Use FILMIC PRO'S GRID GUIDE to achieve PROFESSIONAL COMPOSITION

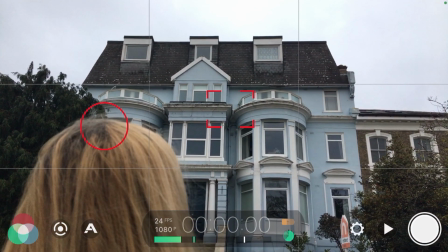8:12 And as we pan upwards, it makes it look even more domineering. And you've got the upper third with the roof and the skies, and the 2/3 of it is taken up by the building, with just 1/3, if that, of the actress's head. So it makes her look less important and the building look really important.
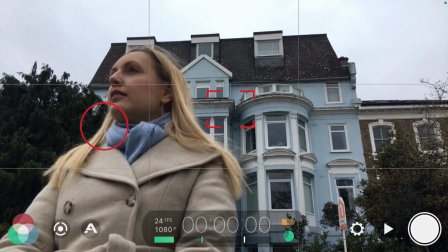8:26 If you want to flip that, have the actress facing you with those lines on the left-hand side, right in line with it, and the points of interest where her face is.
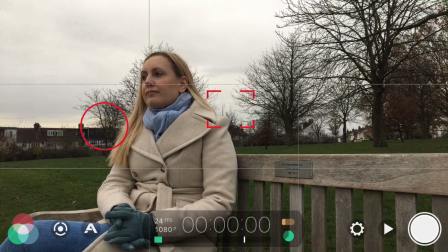8:32 And the building behind makes her look more powerful. Maybe she's in charge of the building. Here we've got the plaque on the bottom right point of interest, the actress's face on the top left point of interest.
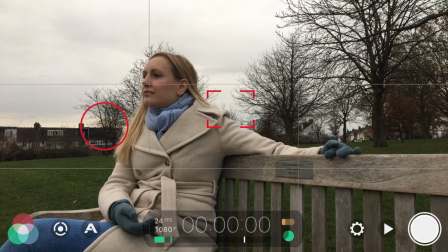8:41 You can tell a story here by making sure the eyes are drawn to those points. And again, just using it more of a guide than a strict rule.
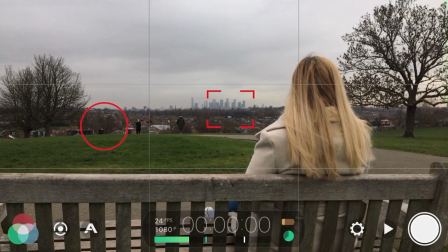8:49 We've got the actress on the right hand side here. We've got the city in the middle of the frame, which looks fantastic.
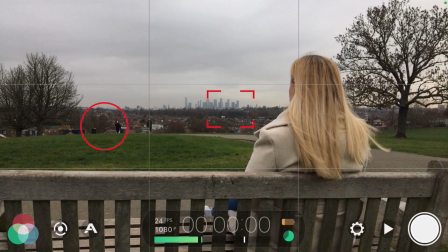8:53 So we've got the bench in the lower third, the middle third of the actress, the top third of the skies. This is how you want to frame. Well everyone, I hope you've enjoyed this video and you found it really useful. I hope this is going to help you take your composition to the next level using Filmic Pro's grid guide. If you have learned a lot, hit that subscribe button, hit the like button, and remember, these are guidelines and the rules of thirds are just guidelines as well, so you can know these rules and then you know how to break them so you can make great composition and interesting composition that matches your story and film. So, thank you for watching, enjoy, take care, see you on the next one, bye bye.